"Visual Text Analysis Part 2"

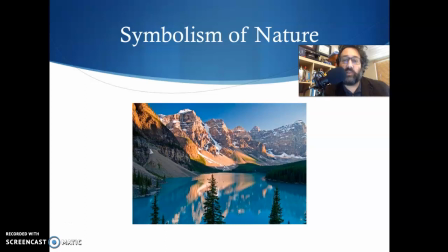All right, welcome back to Visual Text Analysis Part 2. This starts on page 54. We have already been looking at symbolisms, so we're actually going to move
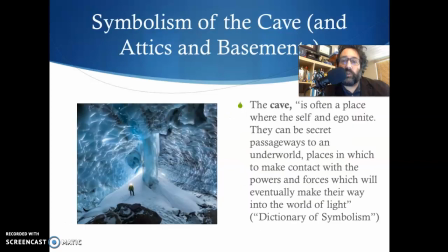forward here to stuff that we really need to look at: the cave, attics, and basements, and how these are used symbolically. The dictionary definition here is very helpful, but you tend to think of these places
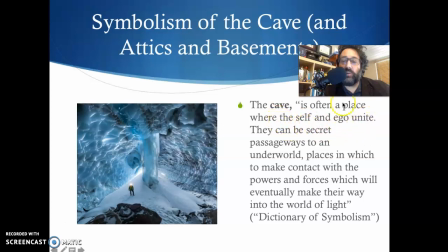as it mentions here, the place where the self and the ego unite, or a place where a person can have these deep conversations with oneself, to understand things about oneself, exploring the cave, the attic, the basement. These are all forms of self-discovery.
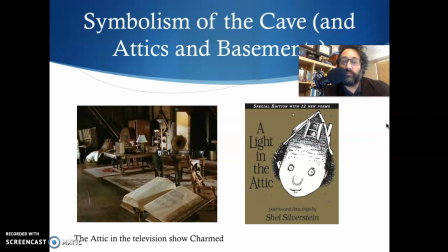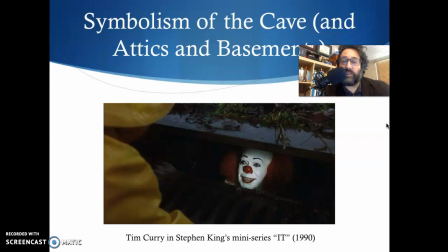The use of the basement as an embodiment of one's fears.
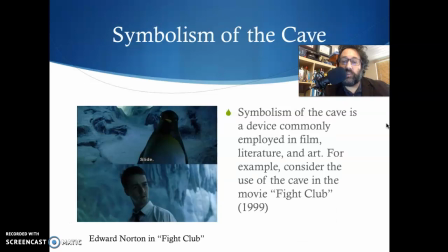And a great use of this device in the movie Fight Club.
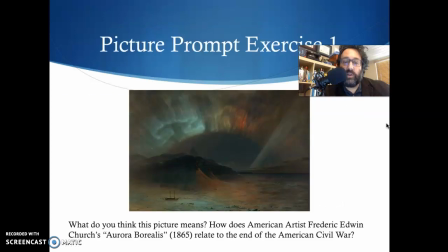And let's go ahead and move past symbolism here. The picture prompts here, we are going to do these. Essentially, you're going to do a brief visual text analysis for each of these. What do these mean?
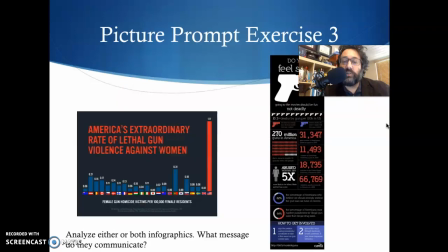What do you get from them? What's the message? Who might be the main audience for these?
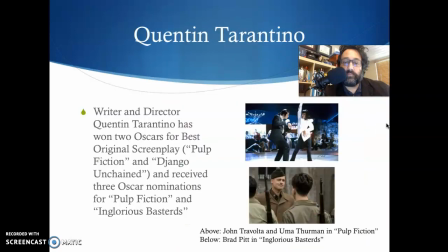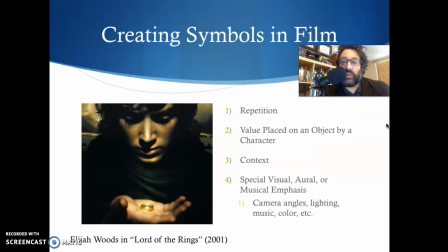Okay, skip a couple of things here. This page is interesting. It goes over how filmmakers create symbols in films.
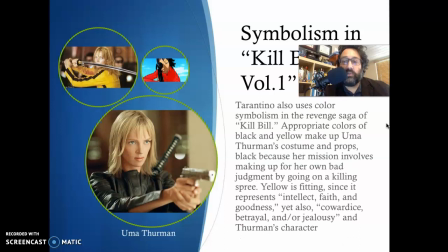So this is a deep dive on Quentin Tarantino. I'm a big fan, so that's what this page does.
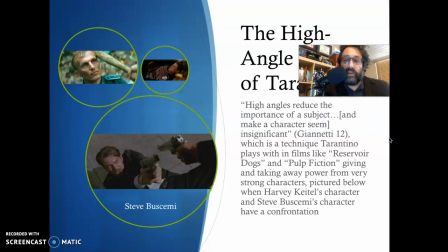This part we do get into some interesting devices where it talks about shot and scale. Camera angle. Here we're looking at what are called high angle shots.
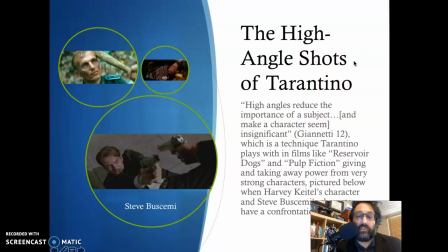These are kind of the classic high angle shots of Quentin Tarantino. You see from Reservoir Dogs, and Inglourious Bastards. A high angle shot will reduce the importance of the subject that we're looking down upon, or the camera is looking down upon,
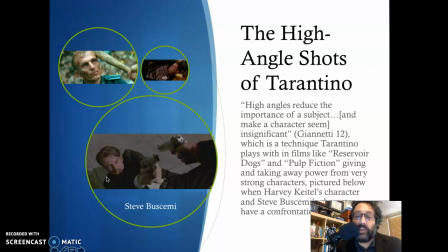making them seem insignificant or less significant, taking power away from them in the scene.
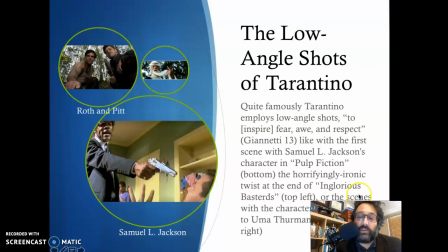And these are some of Quentin Tarantino's famous low-angle shots.
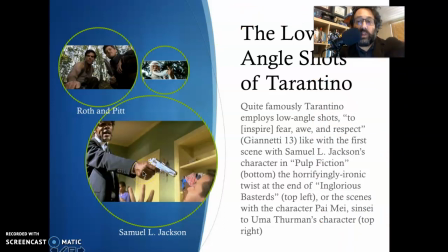Now in low-angle shots, the camera is low, we're looking up high, we're looking at the character, and this creates the opposite effect. This creates powerful characters, creates respect,
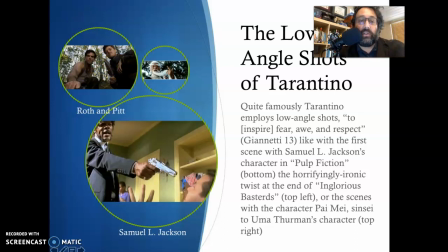fear, awe, and we see it in all these examples here in Inglourious Bastards. The Pai Mei scene in Kill Bill and Reservoir Dogs.
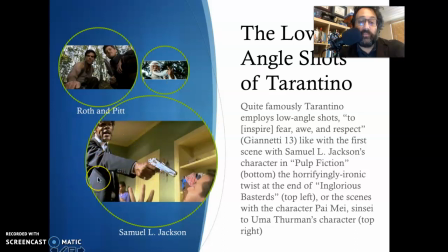Oh no, I'm sorry. This is Pulp Fiction with Samuel L. Jackson there.
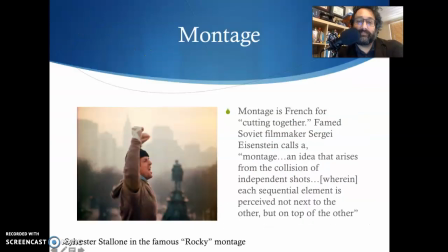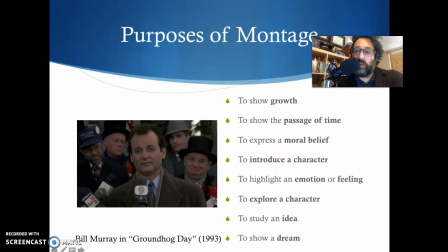Montages are also a device that filmmakers use. Filmmakers will use montages to show growth, passage of time, express a moral belief, introduce a character,
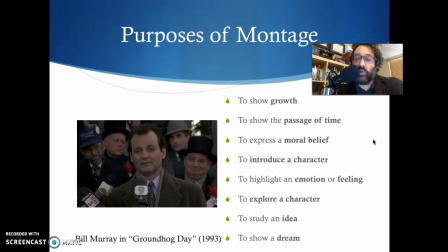highlight an emotion or a feeling, explore a character, study an idea, or show a dream.
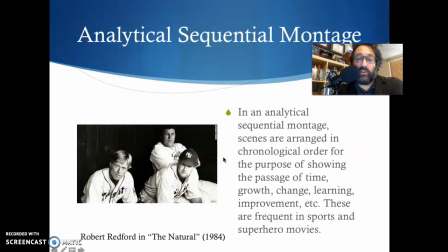Many examples of these, a few will be referenced here in these pages here.
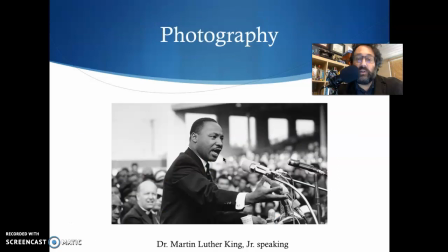There are different types of montages, specific types of montages. Do cover that because that is, do review that because that was on the quiz.